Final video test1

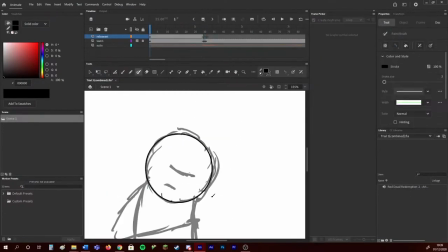244s
After I had everything roughed out, I created the head as a symbol so that size would always stay consistent and wouldn't take away from the animation while moving about.
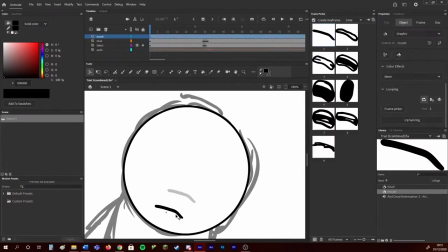251s
After positioning the head based on my rough animatic, I started to animate the mouth on top of the head, repositioning the mouth to fit the movement.
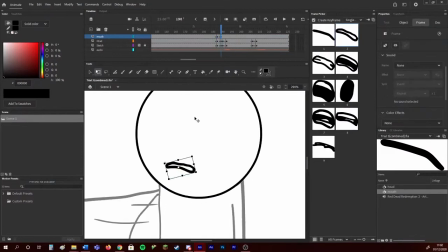258s
I then drew roughly the same body positions as my animatic, making sure to include the principles of animation that I'd planned out.
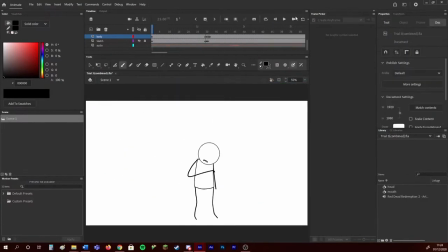264s
I did multiple attempts at creating the smear frames for the arm but was unhappy with how they looked, so I eventually added more frames, and this seemed to make it look much more appealing and fluid.
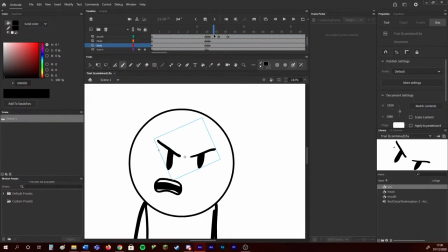272s
I then added some eyes and created several brow poses within a symbol, so that I could animate the eyes along with the mouth and make it more expressive.
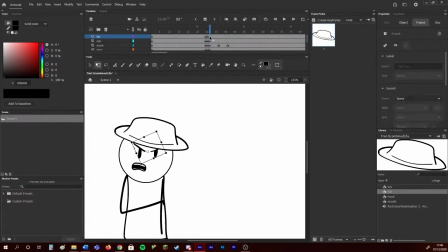279s
I then tried to put something on top of the head in order to make it look more like the character the voice line came from.
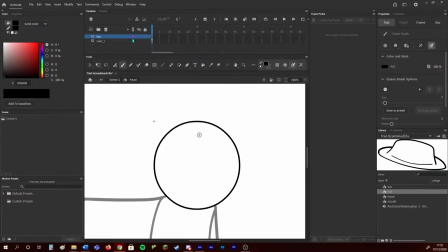283s
I started with a hat, but I didn't like how it looked, so I changed it to hair.
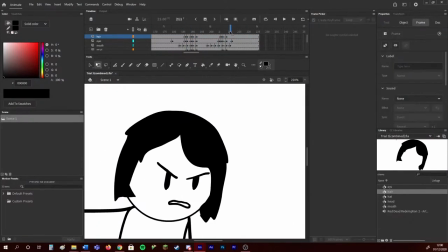286s
Animating the hair could have been done better, as I just created the hair as a symbol, then moved it on top of the character for every frame he moved.
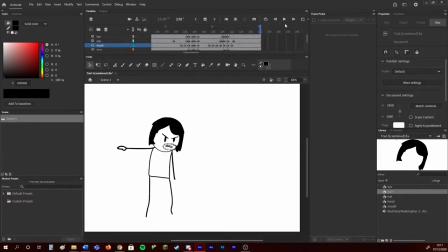293s
This also meant I had to create different poses based on where the character moved. Dutch!
John?
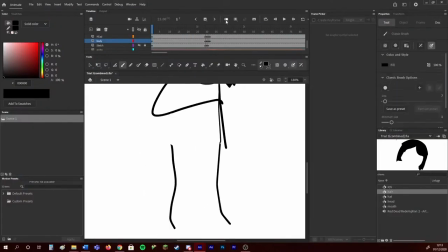302s You left me! You left me to die!
In the end, I think it looks great, but I feel like it isn't the most effective way to create this effect.
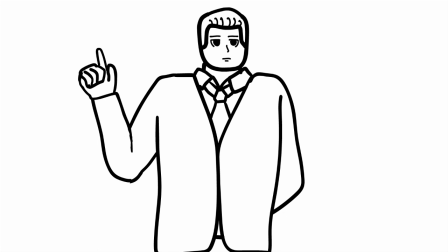313s
In conclusion, I learned a lot from doing these trials. Not only have I learned to better use the program I'll be using for my final project, but I also learned how to be a better animator in general.
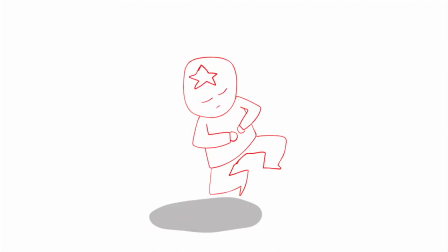322s
My previous lip sync and dynamic movement attempts didn't turn out too well, but after these trials I feel I can finally create a piece of animation I can be proud of.
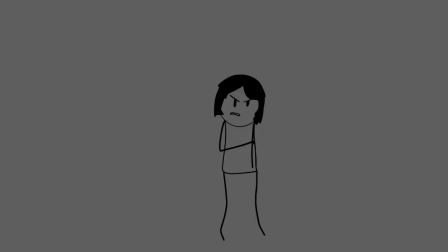329s
I had a lot of fun while working on these trials, and although there are still some things I need to learn and improve upon, I think properly utilising what I learned in these trials will benefit my future work greatly. Thank you for listening.